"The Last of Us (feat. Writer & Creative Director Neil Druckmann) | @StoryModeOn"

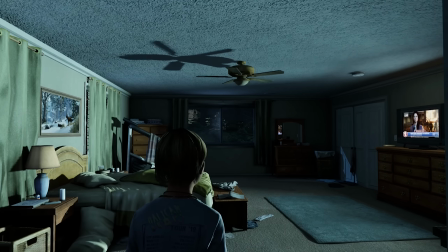[4:11] You in here? Why the heck are you?
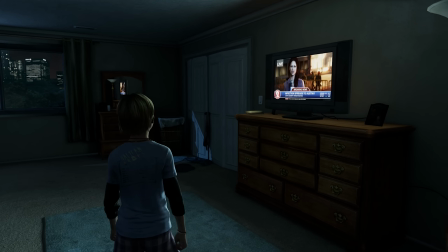[4:16]
People are just more scared playing a kid than they are a capable adult. And as you're going around the house looking for your dad and you're seeing this thing on the news...
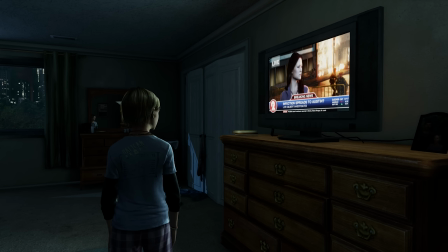[4:24] There seems to be some commotion coming from... Get the hell out of here! What was that?
It just gets creepier and creepier.
There you are.
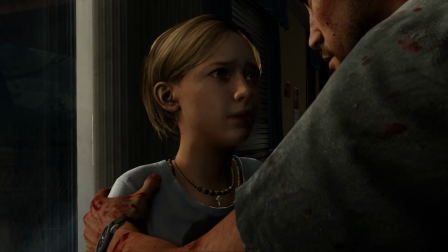[4:35] Sarah, you've got to get out of here. Do you understand me? Yeah.
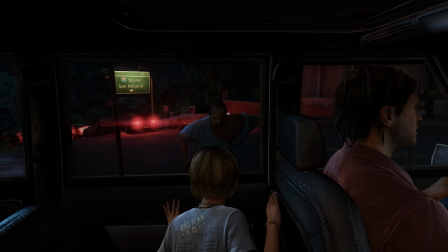[4:40]
As Joel, his daughter, and his brother try to escape the erupting chaos, the player experiences everything from the point of view of Sarah.
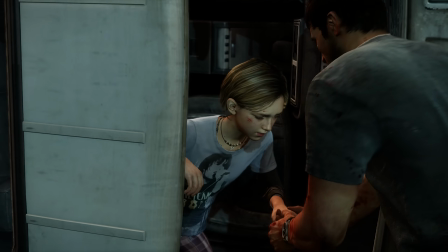[4:49]
Until...
Look out!
Sarah's leg is hurt in the crash, so now you play as Joel,
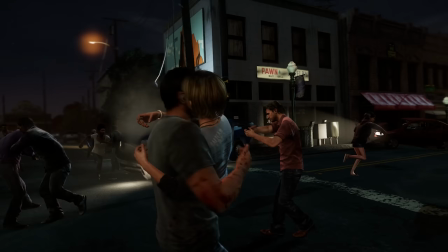[4:56]
suddenly responsible for trying to carry your injured daughter to safety amidst the outbreak of an apocalypse.
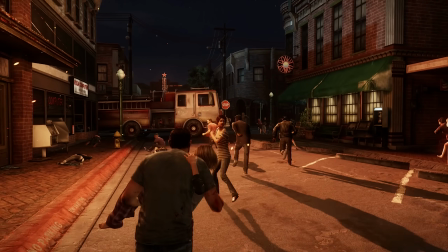[5:02] Don't look at me. Why are they doing that? Keep looking at me, baby.
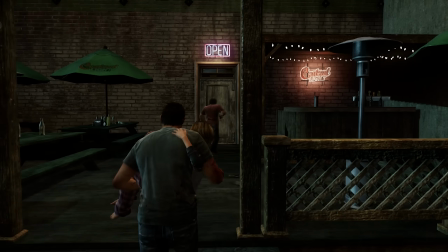[5:09]
During the sequence, you can't fight or hide. All you can do is keep running and hope you don't die.
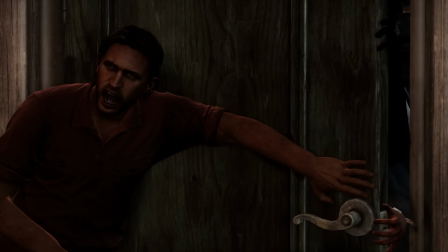[5:16]
The player feels the stress and fear because they are the characters in this situation.
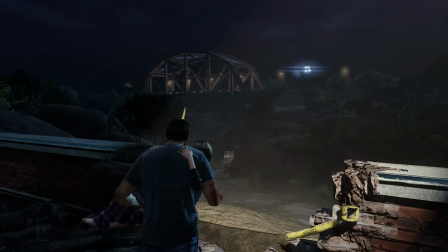[5:26] He's gonna be fine.
But the sequence does more than simply provide engaging gameplay.
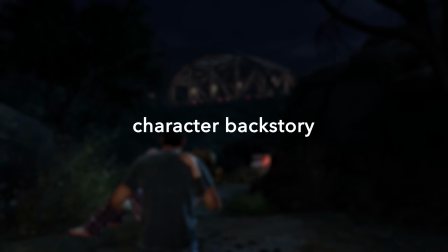[5:32]
It establishes critical character backstory. Our characters have their own wants, needs, obsessions, loves. And we're saying, when you're playing our game, we want you to tap into who they are and play the game as them, not as you, as them.
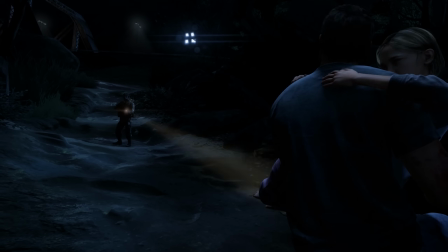[5:47]
The Last of Us, like most films, is a story about a protagonist on a journey of change.
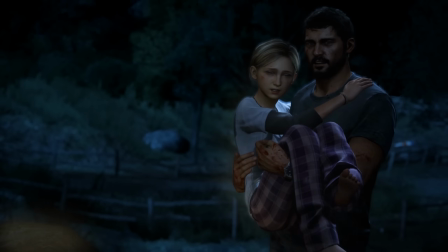[5:53] It's my daughter. I think her leg is broken. Stop right there!
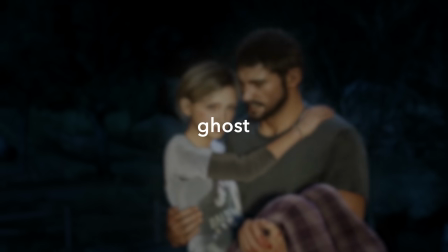[5:55]
And like many protagonists, Joel has a ghost, a traumatic event that makes him afraid of change.
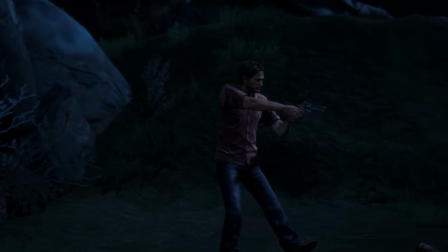[6:07]
In this opening, we are living through Joel's ghost.
Oh no.
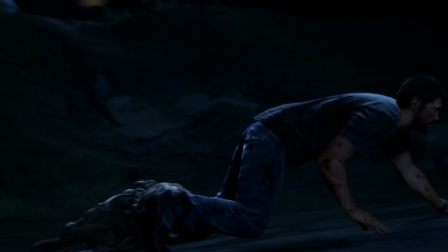[6:13] Sarah?
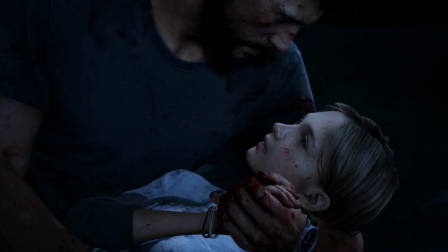[6:18] Sarah?
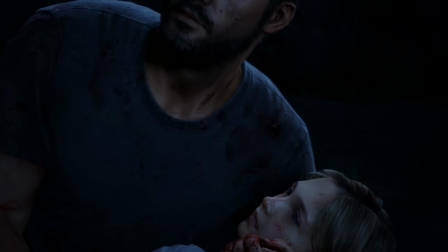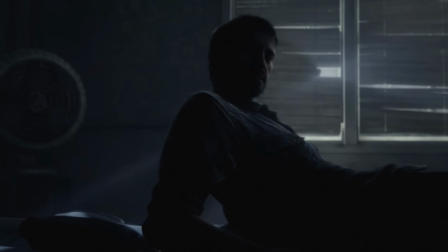[6:26]
After the title sequence, the game picks up 20 years later.
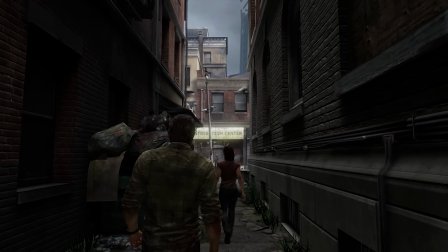[6:30]
After briefly meeting Joel's smuggling companion, Tess, the player takes control of Joel as they make their way to recover some stolen weapons.
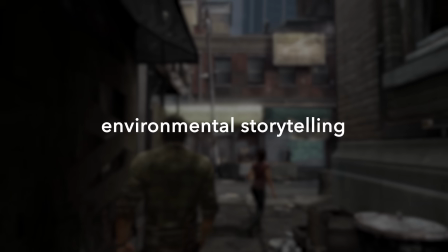[6:38]
Here, the game uses environmental storytelling to provide exposition.
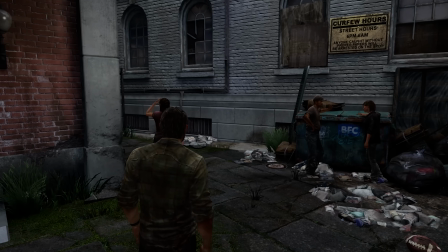[6:47]
What the player sees and hears while moving through a space provides critical details about the world and how it operates.
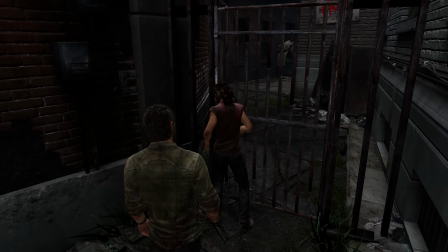[6:54]
There's a good summary of this section in the script for The Last of Us, which allows me to quickly answer one of the questions I had going into this video.
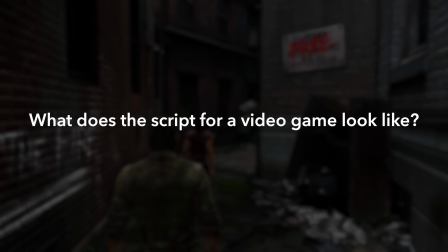[7:02]
What does the script for a video game look like? The answer is, it depends.
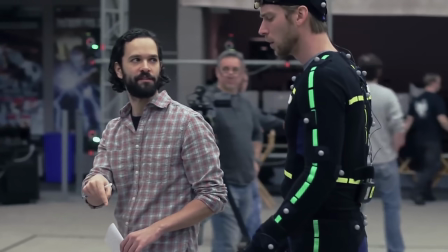[7:08]
Depending on the purpose of the script and the personal preference of the studio developing the game, the script format can range from proprietary story software to massive Excel spreadsheets.
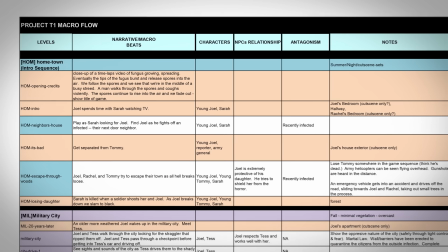[7:18]
For The Last of Us, once the game was completed, all of the various story documents were conflated into a single script.
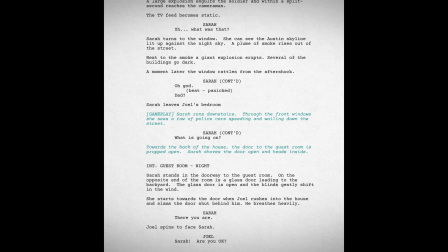[7:26]
In this final script, the cinematics and key story moments are written in traditional screenplay format, while the gameplay is summarized in prose.
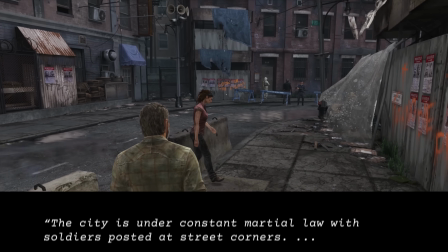[7:35]
Here's the prose for this section of the game. The city is under constant martial law, with soldiers posted at street corners.
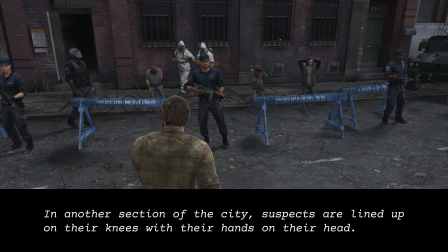[7:43]
In another section of the city, suspects are lined up on their knees with their hands on their head.
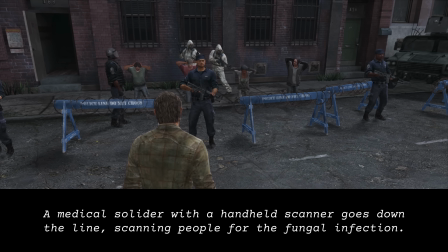[7:48]
A medical soldier with a handheld scanner goes down the line, scanning people for the fungal infection.
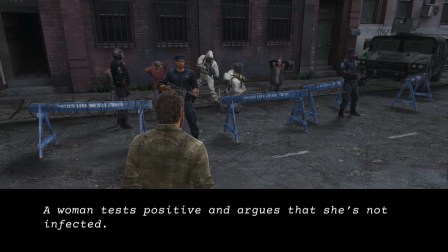[7:54]
A woman tests positive and argues that she's not infected. Soldiers hold the woman down while the medical soldier injects her with a syringe.
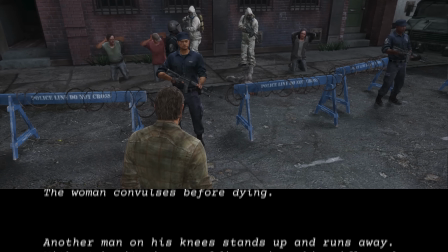[8:02]
The woman convulses before dying. Another man on his knees stands up and runs away.
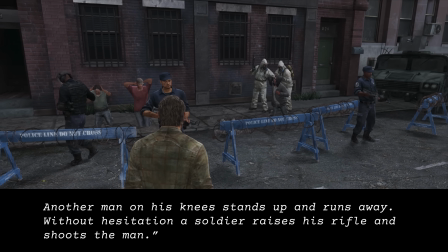[8:08]
Without hesitation, a soldier raises his rifle and shoots the man.
Ah! Shit!
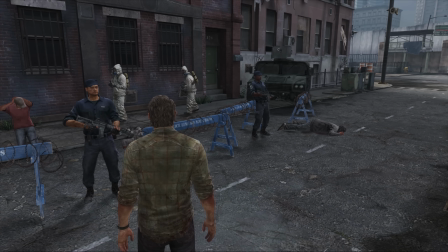[8:14] Holy shit!
It's clear that this world is a dangerous place.